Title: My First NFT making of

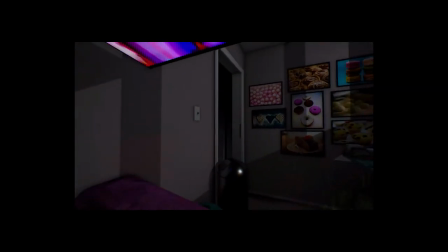[8:05]
But it meant I got into some serious problems towards the end where we wanted to tweak some stuff,
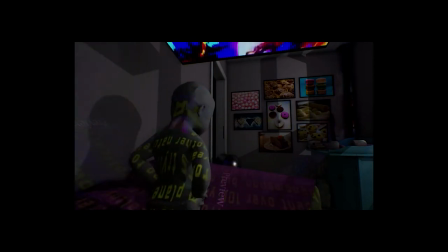[8:11]
and I just couldn't bring myself to render out all this other stuff again. I thought it was sort of close enough. I was thinking about using virtual camera or something like that in this scene, but you know,
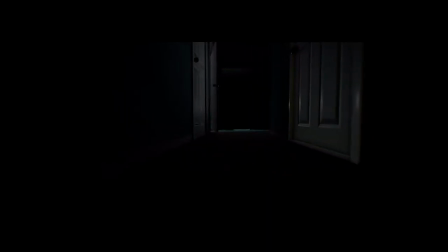[8:27]
using virtual production and using my phone as a camera, but having the intentionality behind this floating camera really adds to the
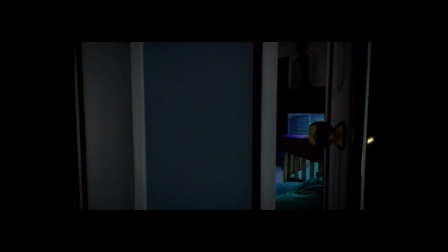[8:38]
cinematographic qualities of the animation, and it really lets you sort of focus and hit on those beats, opposed to like a sort of shaky handy cam.
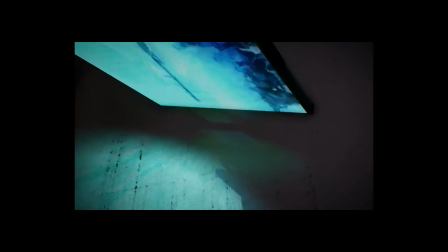[8:49]
It gives a lot more sort of focus, and you sort of get a more formal
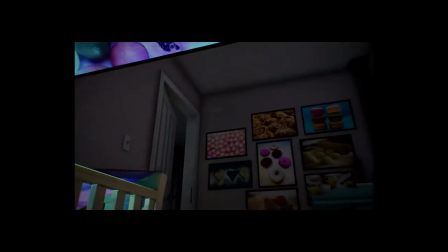[8:59]
composition, and it has the slightly sort of smoother, cooler look.
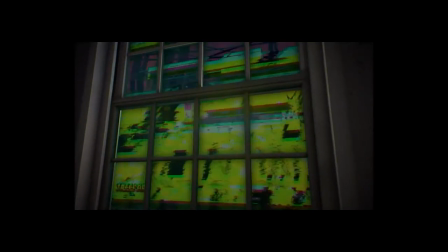[9:06]
And as these NFTs are, you know,
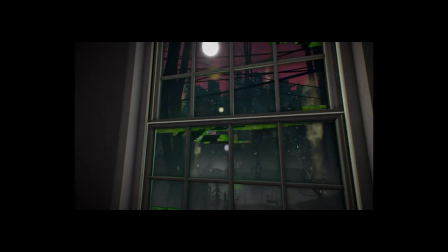[9:10]
designed to be desirable in some capacity, this sort of ultra smooth camera work appeals.
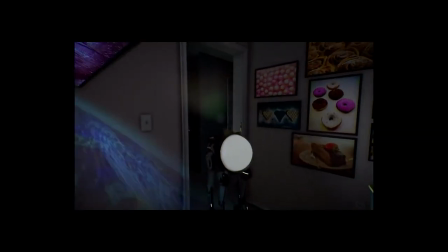[9:16]
It has an appeal to it,
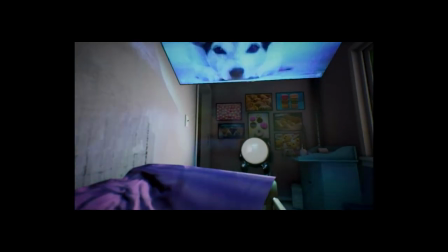[9:18]
you know, an obvious appeal to it, other than a sort of shaky or less directional camera, which might come off sort of cheap or sloppy.
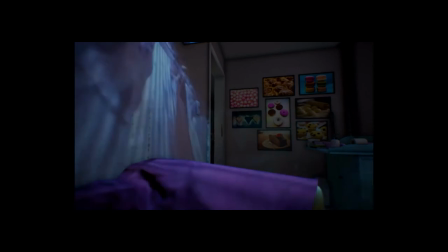[9:27]
That is my first NFT and some of the Unreal Engine behind the scenes on making.